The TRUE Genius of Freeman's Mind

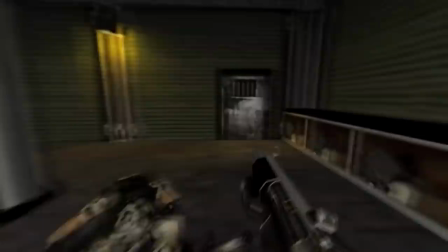The scene begins with Gordon killing the soldiers while making his usual witty quips here and there to show that he's not really taking the encounter too seriously.
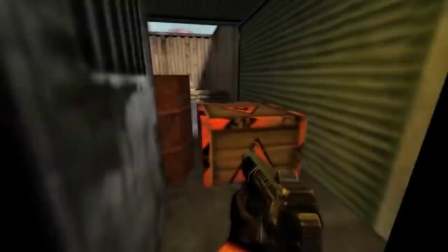But then the grenade is thrown in. This puts him into a do-or-die scenario where if he doesn't act fast, he's going to die.
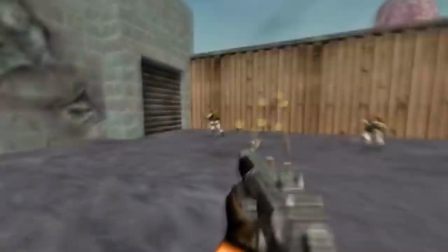This causes Gordon to promptly shut up and not say a single word until he's sure that all the soldiers in the area are dead.
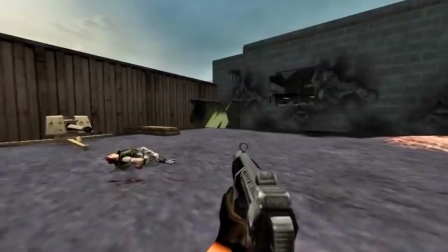Gordon uses his sarcasm and humor as a sort of coping mechanism, him, but in a situation like that where it is do or die, he realistically shuts up and gets serious for a moment.
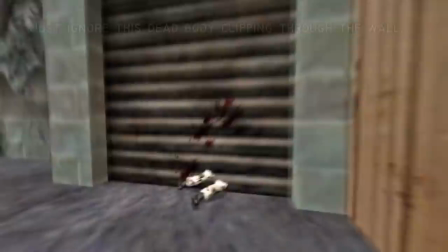That's the kind of small but insane attention to detail that I adore from this series.
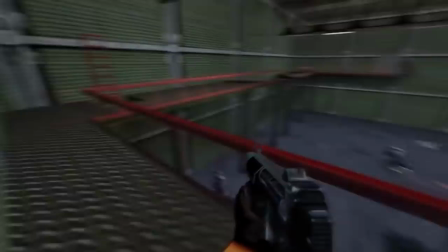This leads me to my next point. Ross adds all these small little details to make the show feel that much more alive.
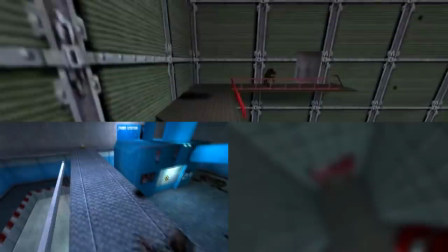Things like Gordon holstering his weapon and him holding his breath underwater are small things that make it feel all that much more real and less immersion breaking.
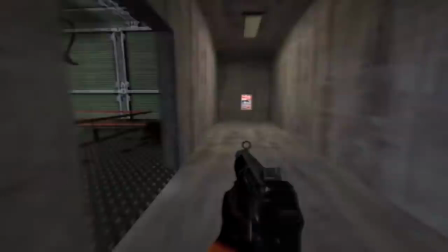But the details that truly make this show special are the episodes and scenarios Ross adds just to spice up the series.
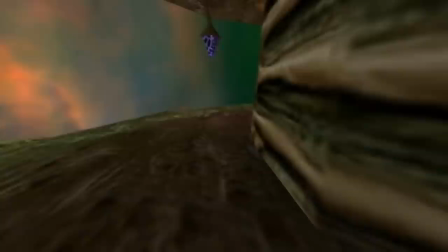Things like Gordon suddenly getting the hiccups in a battle, an April Fool's episode where Gordon actually dies, a hilarious episode going through the game's tutorial,
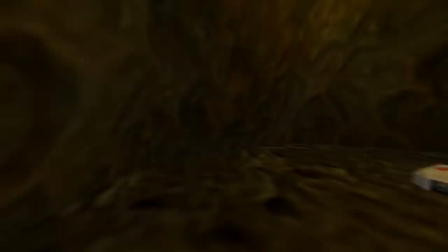Gordon getting high on morphine, and four whole episodes where he goes through the whole entire Half-Life demo.
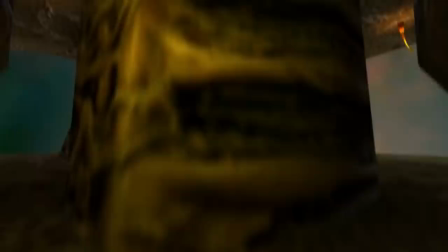These are all things that were added that bring tons of variety to the episodes and keeps you on your toes throughout the whole series.
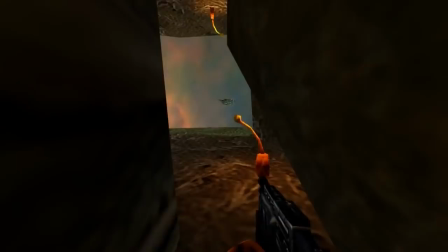It makes the episodes feel less samey and makes you really excited to see the next episode because
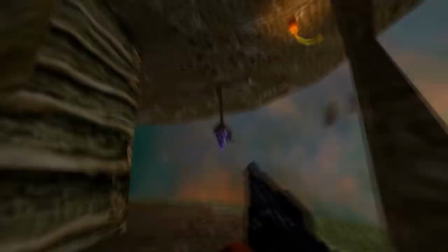you don't know what Ross is going to add to make it that much more special of an episode.
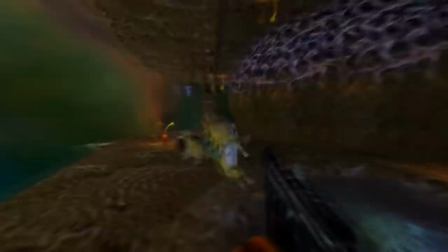But I think what truly shows how remarkable this series was is through the little mind series copycats that sprouted from the series.
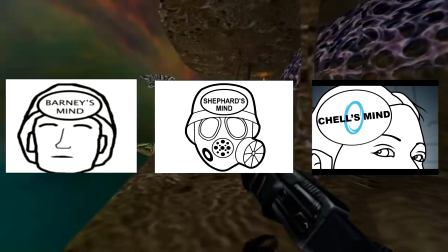You have series like Barney's Mind, Shell's Mind, Shepard's Mind. Any game that had a silent protagonist you bet would have a mind series on it.
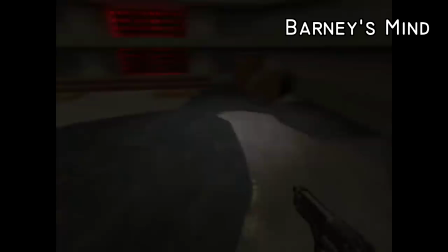Some of these were really not so great and pretty lazy, but a lot of these actually could be really good and really funny mind series.
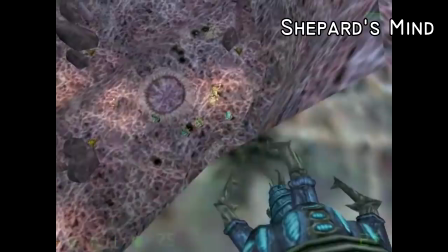The ones I previously mentioned had a lot of heart and work put into them. I think my favorite though has to be Shepard's Mind,
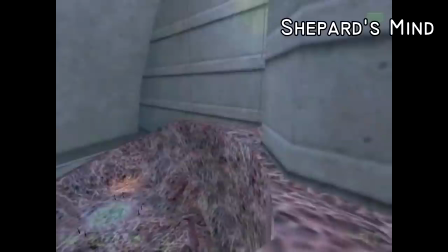because it comes the closest to the quality of Freeman's mind by adding in all these small little details and funny moments that really don't happen in the normal game,
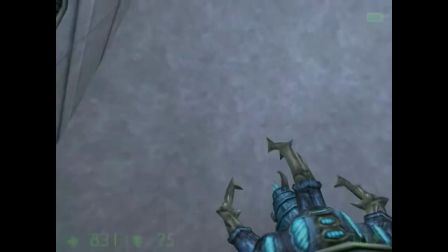but are added to the series anyways.
This sure is a big, white, flat surface.
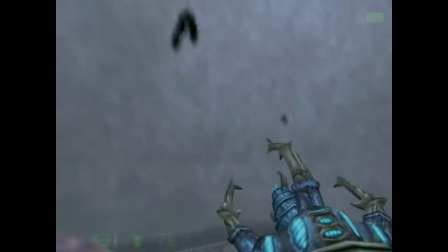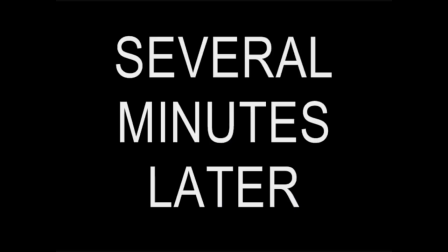Oh, I just got an awesome idea.
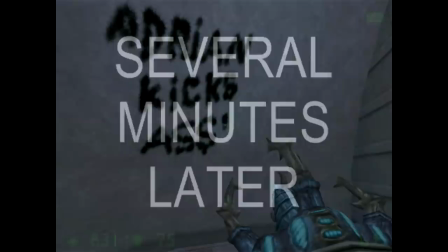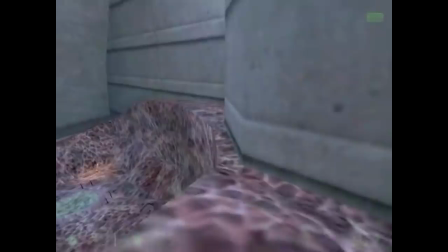And just about... There we go. There it is.
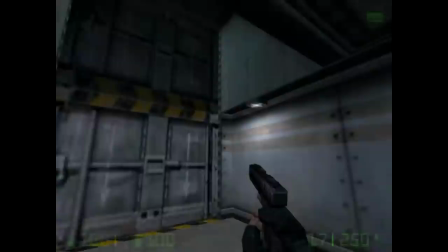Funnily enough, Robin Darnell, the creator of Shepard's Mind, got his own cameo in Freeman's Mind.
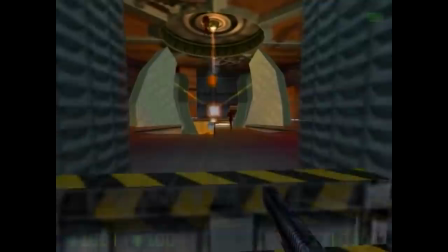Oh, it is my lucky day. I'm gonna kick this guy's ass so hard. Hey, get back here, you big orange fuck!
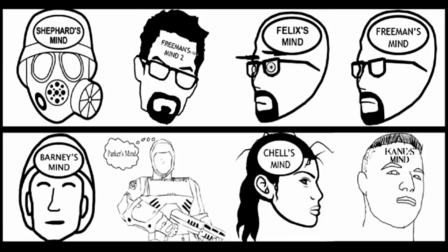about that uh there's a point like what right before freeman goes into zen he jumps through the portal and in opposing force adrian shepherd comes through a door just in time to see freeman jump through the portal and in my series i had i had shepherd shout get back here you big orange
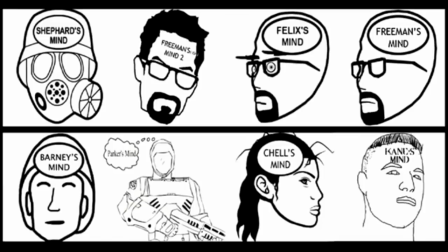fuck and i was thinking uh maybe i have to connect well you know i'll have to watch that episode and watch the and watch like i could really a lot of this i haven't played half-life for the later sections in years opposing force even longer so i'll have to see how it
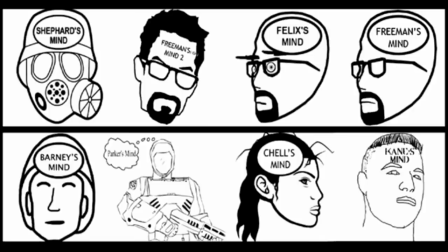syncs up but yeah i uh i could just send you like the voice clip and you could have like just just faintly
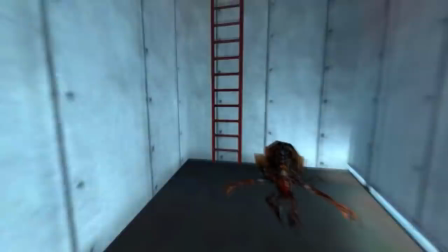in the background oh let's see i'm gonna go don't fuck me on this
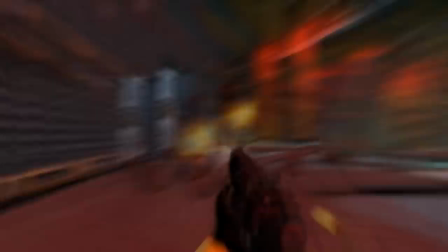No! This is life! This is so fucked! What?